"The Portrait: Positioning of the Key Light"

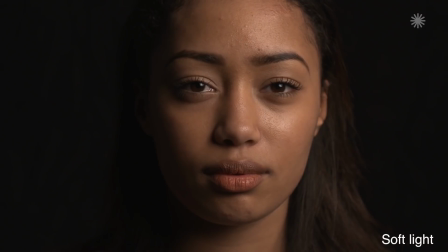4:09 It's used to reveal more subtle characters, more midtones. It caresses the skin, changing tone and form in subtle graduations.
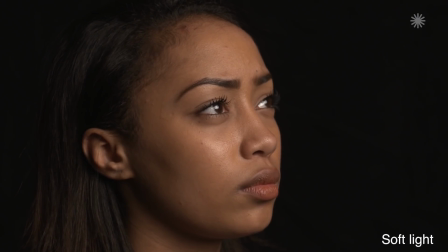4:17 Large soft highlights change gradually into soft shadows on the curved surface of the subject.
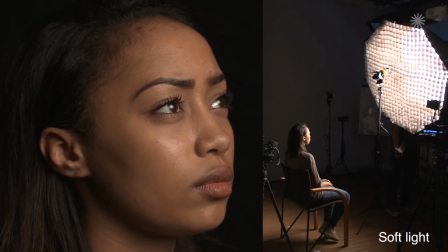4:22 The character of the light is more feminine, open and honest, revealing subtleties of the face.
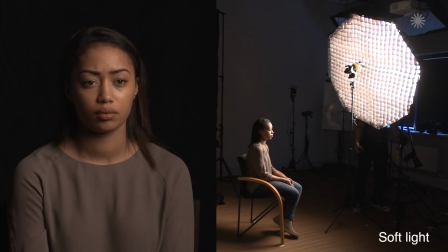4:28 Soft light is not necessarily flat light. The direction of the source can be dramatic, and the absence of fill can result in strong contrast and chiaroscuro light.
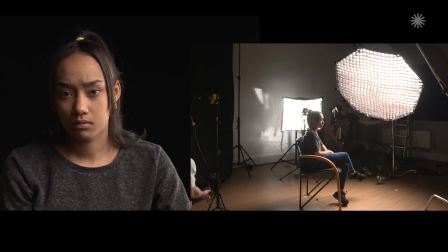4:36 In reality, you tend to work with varying degrees of hard and soft, often in combination.
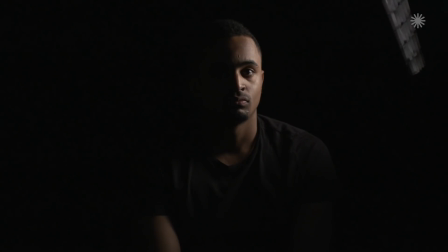4:40 A single soft source is often striking for its elegance and beauty, and a single hard light for its graphic drama.
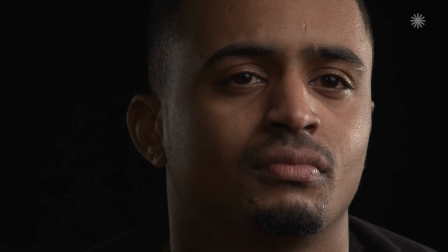4:47 In most situations, the face is lit with a variety of lighting textures. Understanding and replicating these produce the most complex and richest images.
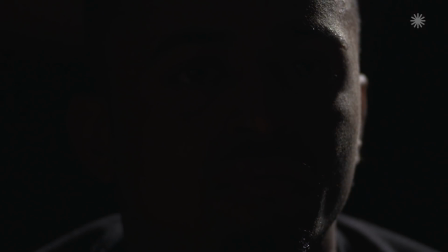4:56 So in summary, hard light is good at creating dramatic shape on the face, and soft light is good at revealing subtle character.
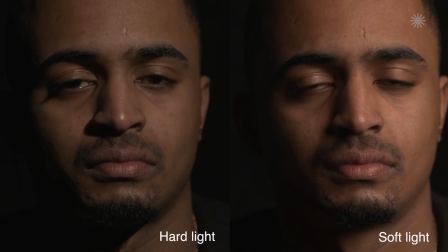5:03 By understanding the different characters of light, you will get to know what to choose and how to combine them effectively.